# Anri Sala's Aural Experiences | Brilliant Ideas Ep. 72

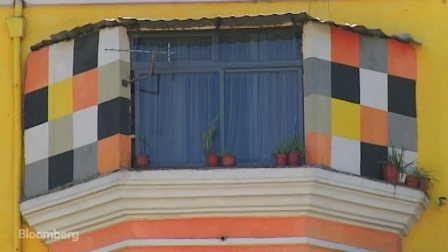498s
But it would prove to be the language of sound that would dominate Henri's later works. After the break, we'll see Henri prepare for one of his most ambitious exhibitions so far.
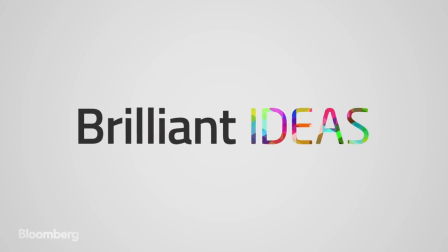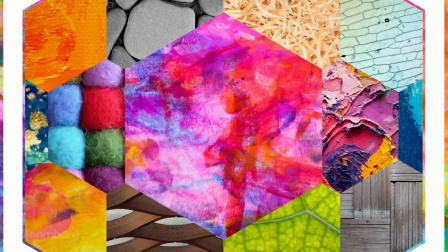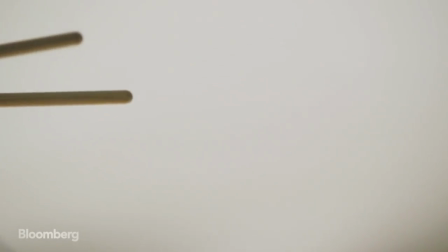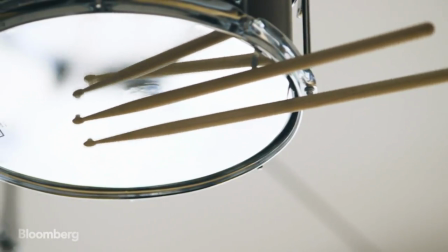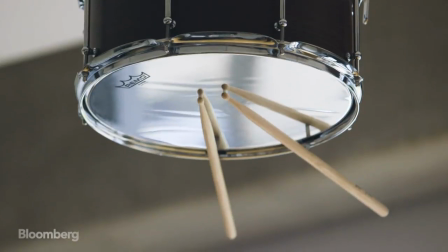530s
Anri Sala willfully works around the edges of language, preferring to use music as a form of communication.
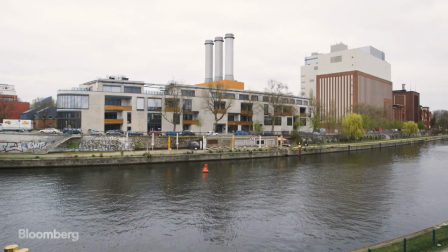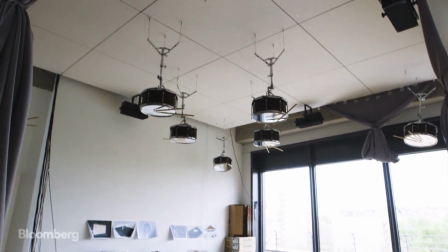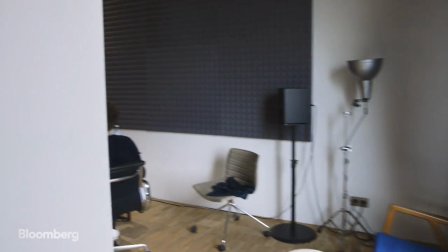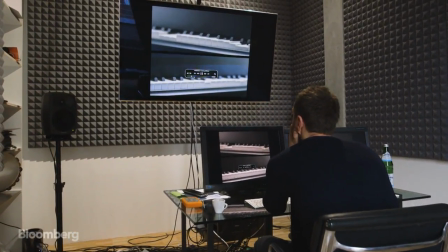555s
And this is the case in his latest work, a sound and video installation for an upcoming solo exhibition in Berlin.
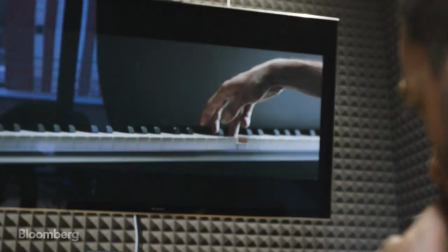563s
It's a film which is about the relation between two very well-known songs, the Marseillaise, the French anthem, and the international, the workers' anthem. What is interesting most in the very beginning is how they are politically read, how they have been appropriated through history. For the international, it's a song which means so much about this, about commonness, about defending common rights, but at the same time, in a given part of, in a moment of history, it was the anthem of the Soviet Union,
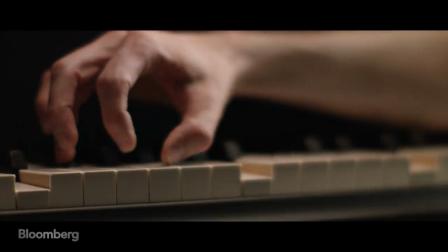600s
so at the same time, could be rightly and easily perceived from people as the anthem of an oppressor at a given moment.
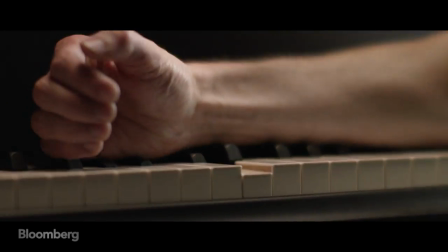609s
It's a hugely ambitious project.
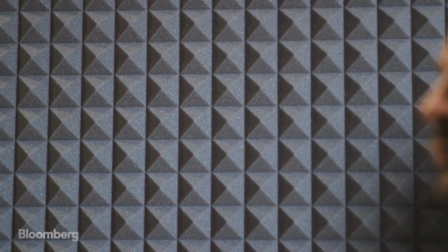613s
The film will not only explore the history of these two pieces of music, but the music itself will actually dictate the focus of the camera.
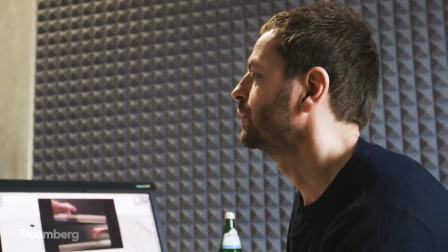622s
One element which was very important for me is how to have the music take control of the filming, for example.
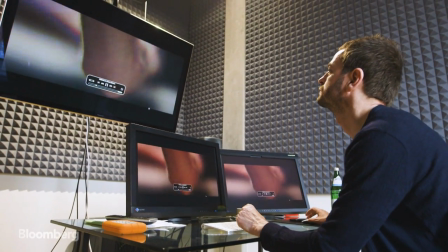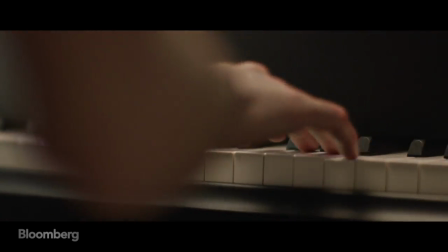637s
It's the music that decides where the focus will be,
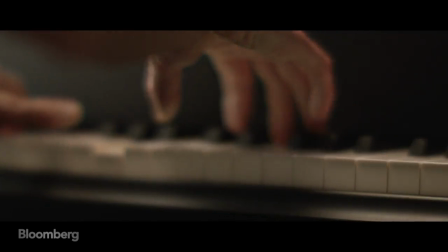641s
so in a way the music is not only playing for the ear, but it's also directing the eye.
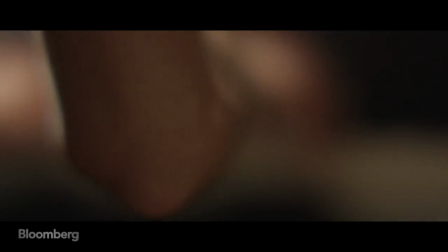650s
This encapsulates Henri's use of music more than merely a soundtrack to his films.
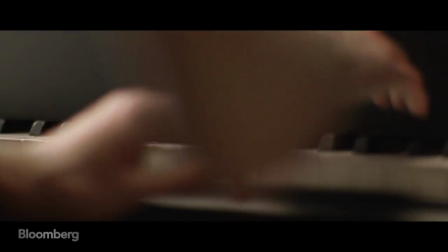656s
It's a main character actively participating in the film's narrative.
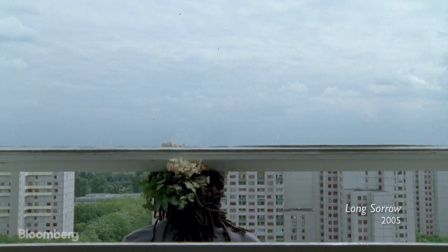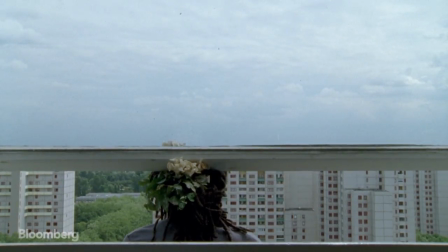675s
This is perhaps best seen in Long Sorrow, where a jazz saxophonist, perch on what appears to be a balcony,
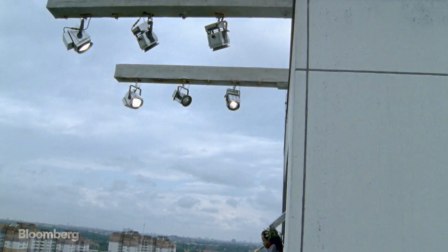684s
plays over an endless modernist housing estate.
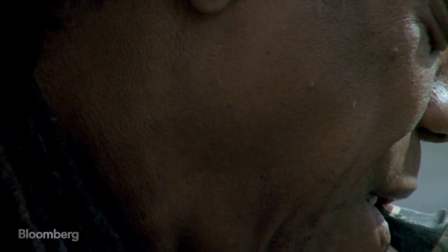695s
Only as the film develops do we realise there's no balcony.
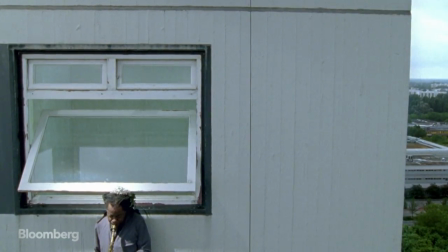704s
I wanted to invite a musician to suspend him on the top floor of the building.
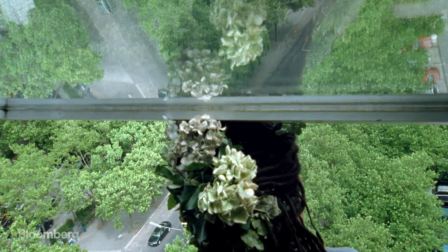710s
It's a very long building. It's called Lange Jammer, which a way to translate it is long sorrow. And somehow the music would become an extension to the architecture or something that would make the long sorrow even longer. I think Andre's interest in sound has a lot to do with the fact that, you know, it's one step away from language, because obviously language, we're now having a conversation and, you know, we're very much in control of the language we're using. And I think the thing Andre is interested in is that sound is kind of one step away from that.
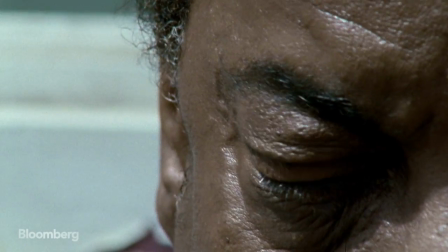741s
It's outside, somehow, our direct control.
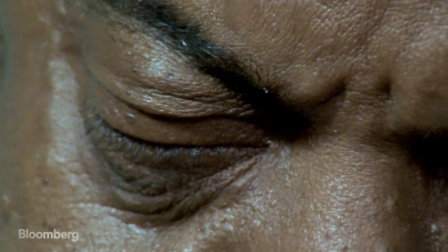744s
I'm interested in music because compared to language is much more implicit. It has a way to convey without telling things. It produces narrative without storytelling.
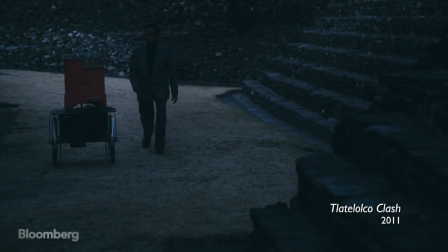761s
Henri uses sound to shed light on the locations in his films, many of which have controversial histories.
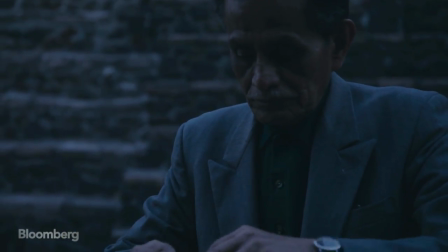771s
Tlatelolco Clash is set in excavated Aztec ruins in Mexico City.
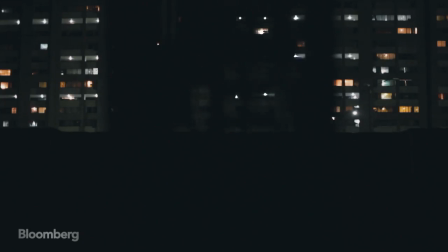778s
But this was also the site where an estimated 300 students were killed by the Mexican military and police.
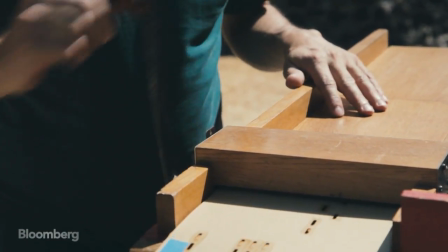790s
Using a song that everyone remembers, but presenting a disjointed version of it,
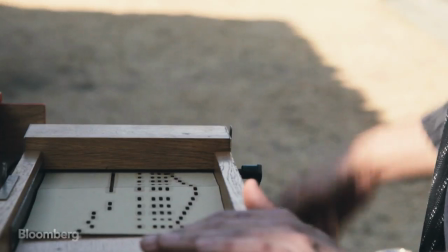796s
Anri alludes to the notion of historical memory.
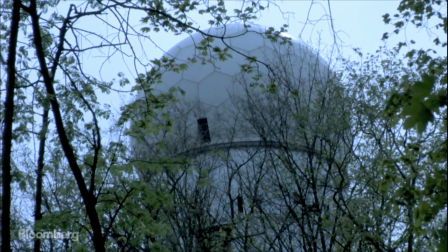802s
And in Answer Me, set in an old Cold War surveillance tower,
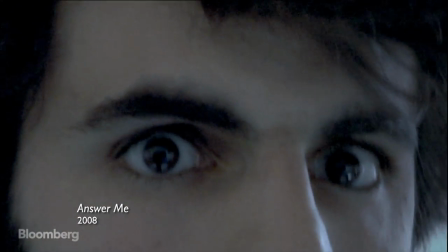810s
a woman struggles to talk to a man who responds only with cacophonous drumming.
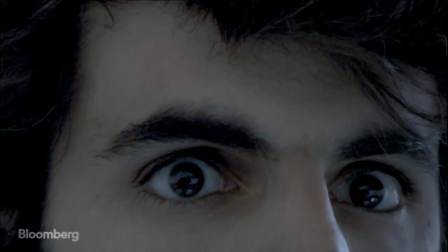817s That way things will be out in the open and we'll know what to do.
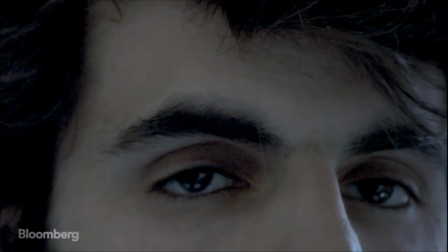824s Isn't that so?
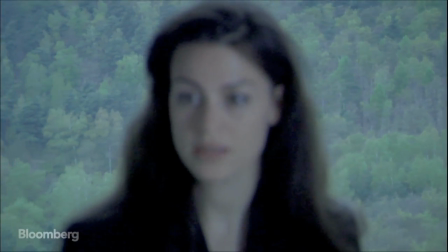829s Answer me.
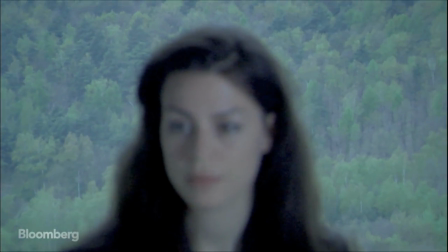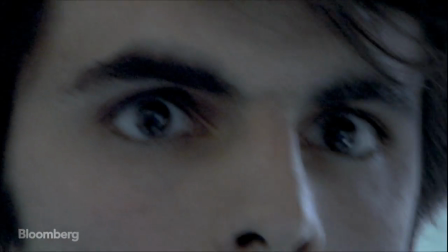839s
One becomes aware that there is a crisis in this communication and then, in a way, it echoes with the fact that the very building was built for the eavesdropping, for intercepting communication in a moment of a political lack of communication at the height of the Cold War.
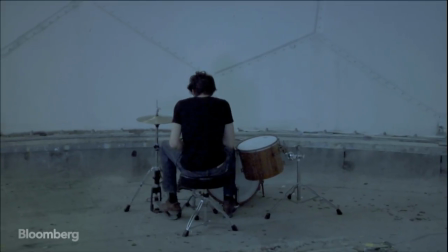863s
The history of nuclear facilities in parts of Germany or the history of Cold War architecture,
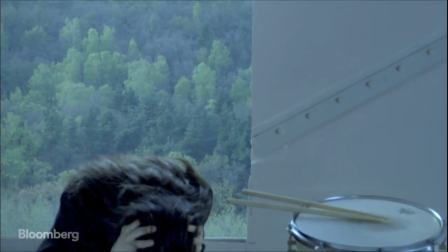869s
so there is a kind of historical significance to some of the things that he deals with, but his interest in a wider cultural background for his work, different musicians, different literary sources, that's also one of the things that makes him a very compelling artist.
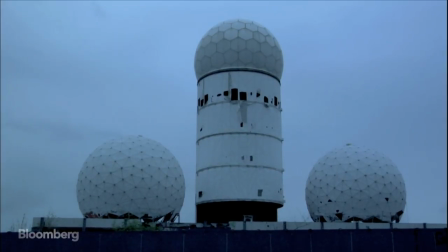888s
But more than just a setting, the architecture of the dome affects the conversation to the extent where it becomes a character in the film. I thought,
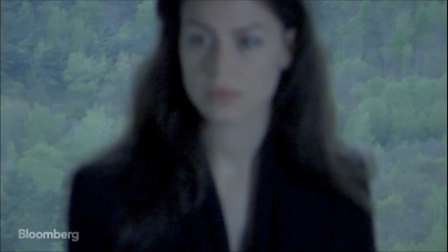898s
what if I take two sentences and stage them in that space where what we'll come across is the loudness of the silences between the words,
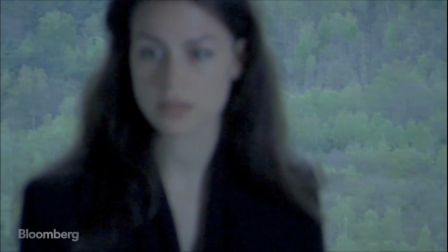907s
because everything is so loud. So silence even is very loud within the geodesic dome of the place.
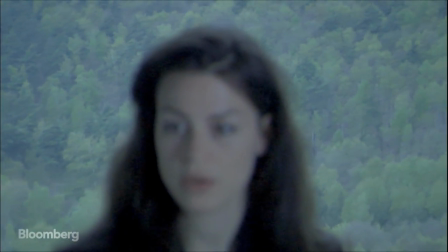913s
And therefore, the space itself would be so present that it would become more important than the characters in the film.
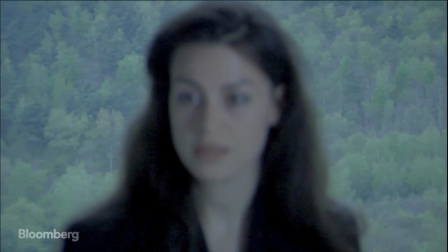920s Answer me.
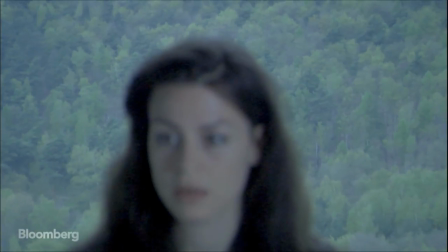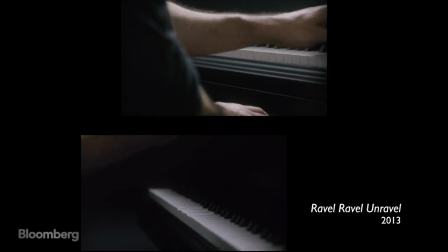926s
One of his most critically acclaimed works, Ravel, Ravel, Unravel, was France's entry into the 2013 Venice Biennale,
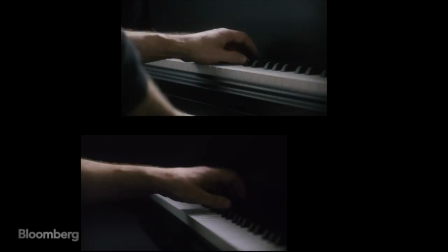935s
but it was exhibited in the German pavilion, as the two countries swapped pavilions to commemorate the 50th anniversary of the Elysee Treaty.
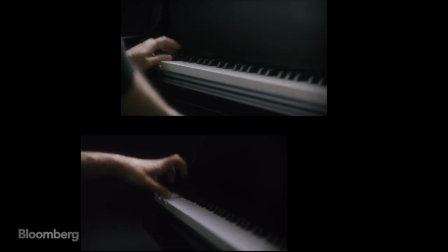945s
Two compositions drift in and out of tempo,
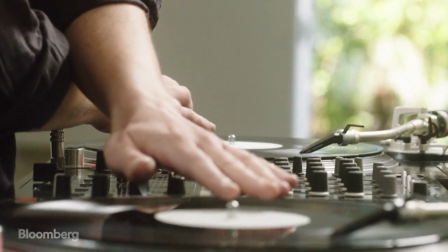950s
while in another room, a video plays of a DJ working tirelessly to re-sync the music. So you, as a viewer, think about your time, but you're not just thinking about the time of now, but different types of time. When was the recording made? When did Anne Refilm the people recording it? What's the history of the musician, the history of that song, the history of the composition and so on?
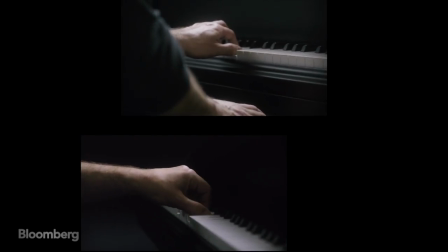979s
And he layers these types of time.